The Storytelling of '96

Screenwriting tends to focus a lot on story and structure. We're going to examine a film that definitely has that, but goes beyond it and creates its own set of rules. That film is 96, written and directed by C. Prem Kumar. There will be spoilers ahead. My name is Akshay, and this is 96 focuses on a narrative that has been done to death in movies: the love story. It is able to make a very popular and very common kind of story feel fresh, and it does so by playing with the format of a cinematic story.
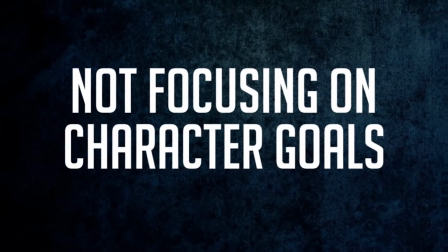37s
Here's how. Not focusing on character goals. What usually makes up an entire film is a character setting out to achieve something, even in the case of romantic films. In 96, the characters don't really have clear set goals, as the story does not really depend on it.
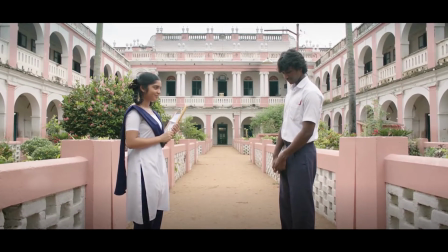57s
The film is about Ram and Janu, who are childhood sweethearts and meet after 22 years at a high school reunion.
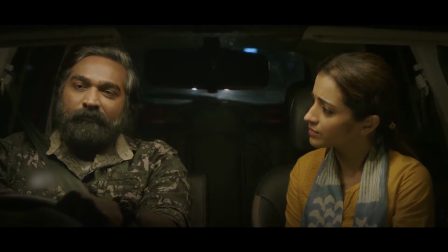64s
The story mainly focuses on that one night where the two catch up on all those years they never saw each other. This kind of story where two characters who spend a lot of time with each other is quite difficult to pull off, but it has been done well in romantic films such as Raincoat, Before Sunrise, Before We Go, Highway, and Lost in Translation. In fact, in 96, the two characters only meet over an hour into the film. When there's no definite goal in the story, what can keep us engaged? That brings me to the next point. Investing in characters. We have to be emotionally invested in our characters.
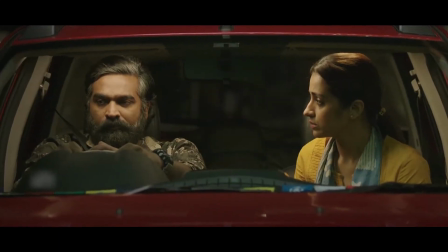103s
Before the adult Ram and Janu even meet, the writer takes us back in time to the 90s,
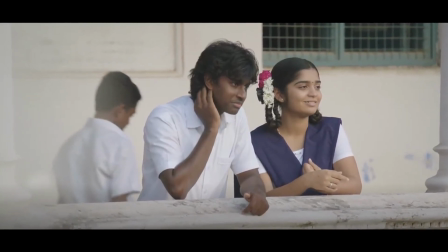108s
when Ram and Janu are in high school and start to develop feelings for each other.
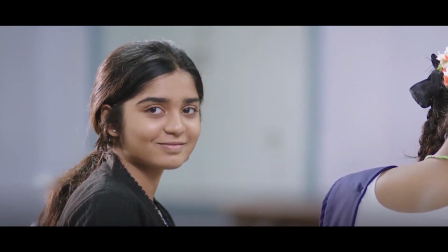113s
This whole flashback captures their history, their relationship, and there's even a sense of nostalgia and relatability.
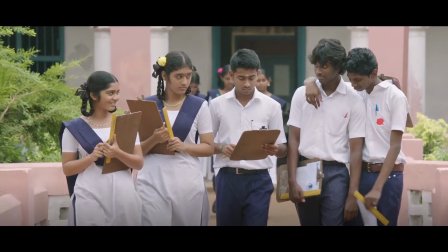120s
School life, crushes, friends, and that feeling of first love. You have to make your audience know your characters well enough to care for them.
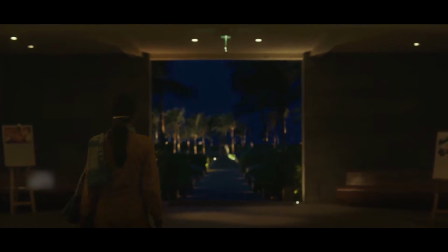130s
Without this flashback, having the adult Janu arriving at the reunion later on would not be impactful.
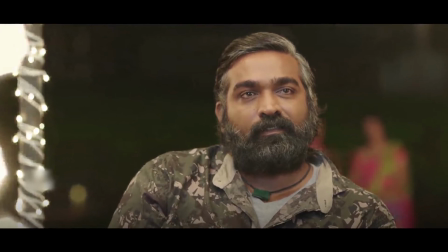136s
The investment in the two characters helps build up the anticipation when both of them finally meet as adults. The love story of Ram and Janu abruptly ends in the first half, when teenage Ram has to leave his hometown and Janu behind due to unfortunate circumstances. 22 years later, Ram is single, but Janu is married with a kid and settled in Singapore. All of this is established before we even reach the film's midpoint. Where do we go from here?
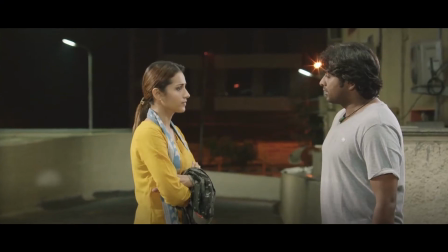167s
The meta story. The second half is overall a meditation of the possibilities of Ram and Janu's love story.
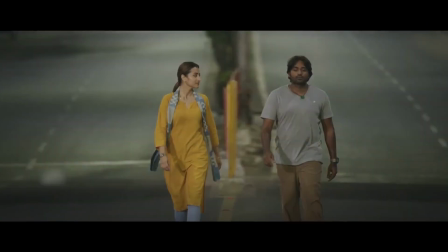175s
The adult Ram and Janu each describe their perspectives during the time they have been apart.
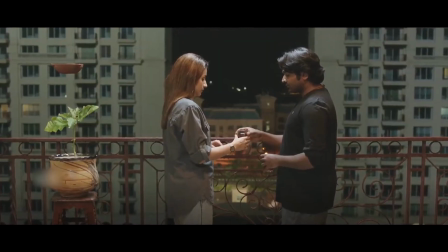181s
Ram and Janu cannot get back together for obvious reasons.
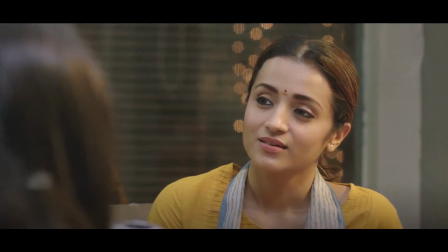185s
However, the icing on the cake is the story Janu narrates to Ram's photography students who mistake her for his wife.
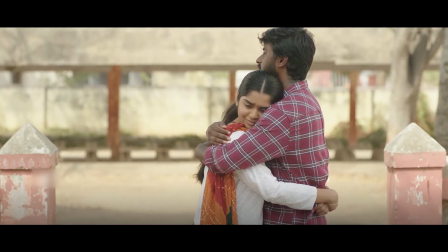192s
She gives a positive conclusion to their doomed love story. Like the writer-director, Ram and Janu are essentially storytellers. Through their small stories, we as an audience are engaged. No character arcs. A protagonist usually evolves as the story progresses. If not the protagonist, then usually the characters around him or her, or his or her surroundings. In 96, Ram and Janu do not necessarily change over the course of their fateful reunion.
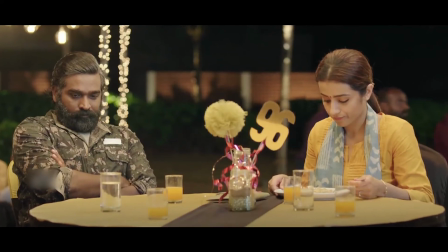226s
But there is a change in their dynamic from awkward and silent to something deep and meaningful.
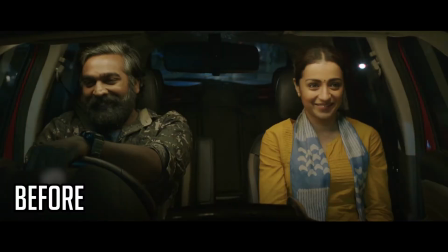233s
This change could even be suggested visually.
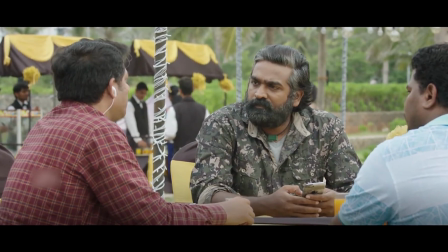236s
In the beginning, Ram is bearded, has salt and pepper hair, and wears a camouflage-colored shirt.
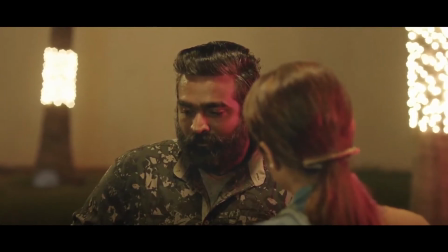242s
That camouflage design symbolizes Ram being guarded with his feelings.
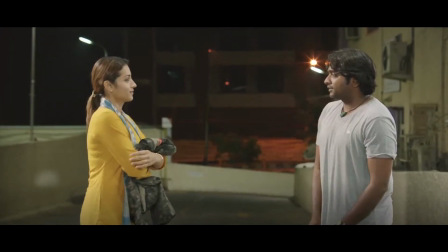247s
But later on, when Janu gets him to open up, he gets rid of that shirt.
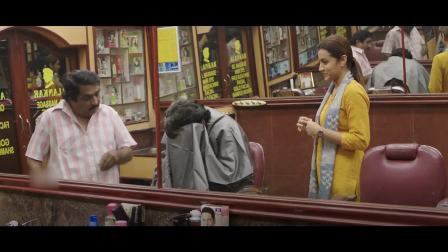251s
He gets a haircut, shave, and a dye job, and we see a younger-looking Ram. Janu wears a yellow kurti, its bright color symbolizing the joy the two feel in each other's company.
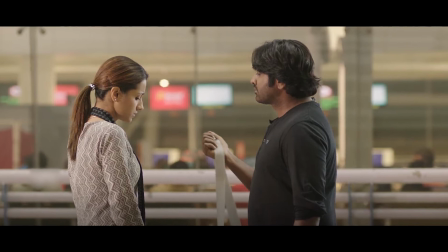263s
In the end, as she painfully bids goodbye to Ram, she wears a grey kurti,
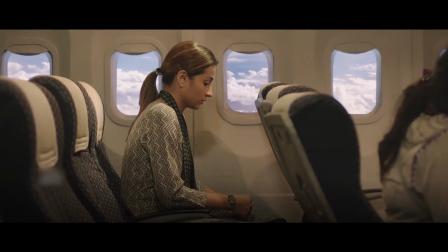269s
possibly suggesting the shift in her emotional state from joy to grief. In spite of all these changes, I feel Ram and Janu continue to be who they always were. It's just that now both of them have gotten closure in their relationship. It's not like they really needed to change. Ram would continue being the painfully shy and reserved man he always was. And Janu would always be the more confident one. And she would just continue living her life the way she always has. So there are no strong character goals, there are no strong character arcs. So how is a film like this supposed to engage us from start to finish? Creating an experience. Sure, a film can have a great plot and great characters to be fun to watch, but I feel it needs to be much more than that. It needs to make use of all these elements to give us an experience. And 96 achieves that experience.
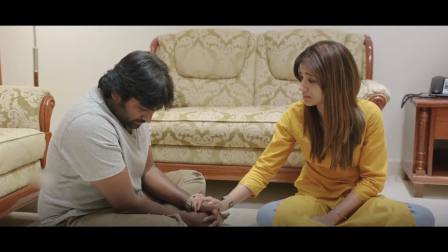327s
One cannot ignore how the acting, direction, cinematography, and music support the writing so well to give us that experience.
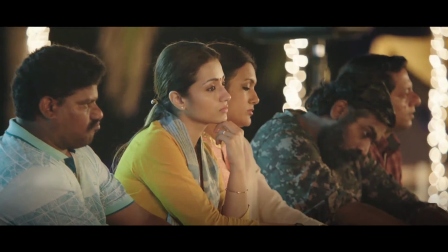336s
Small but memorable moments are there throughout the story.
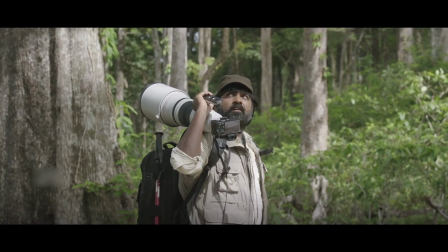339s
For example, when Ram is first introduced, photographing several scenic places across India.
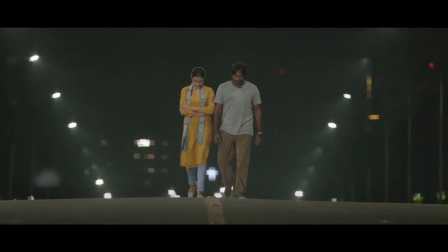345s
When Ram and Janu casually stroll along a highway late at night.
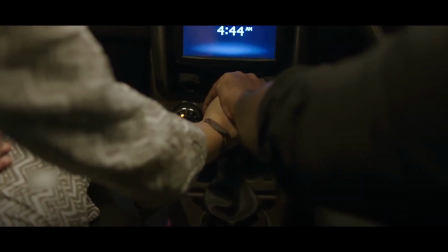350s
When Ram places his hand on Janu's while he is dropping her to the airport. While rewatching the film, I realized that I was not fully aware about the film's story, but rather about how the film made me feel. One comment that I see a lot about the film online is that 96 is not a film, it's an emotion. After watching the film, I get what that line means.
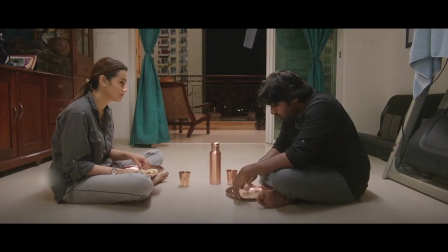375s
Like us, the audience, Ram and Janu spend time together because they want to cherish a happy,
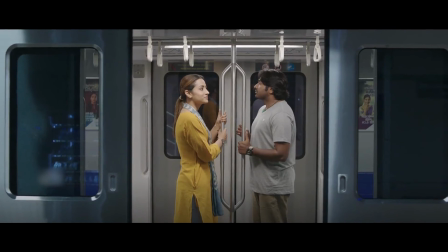381s
memorable experience before going back into the reality of their lives. And that was my perspective on this tender, beautiful film. I would love to know what are your thoughts on 96? What are your thoughts on this video? Let me know in the comments below. If you like this video, please give it a thumbs up and please do share this all over. If you love cinema, please subscribe to this channel for more content. Thanks for watching and I'll see you guys next time.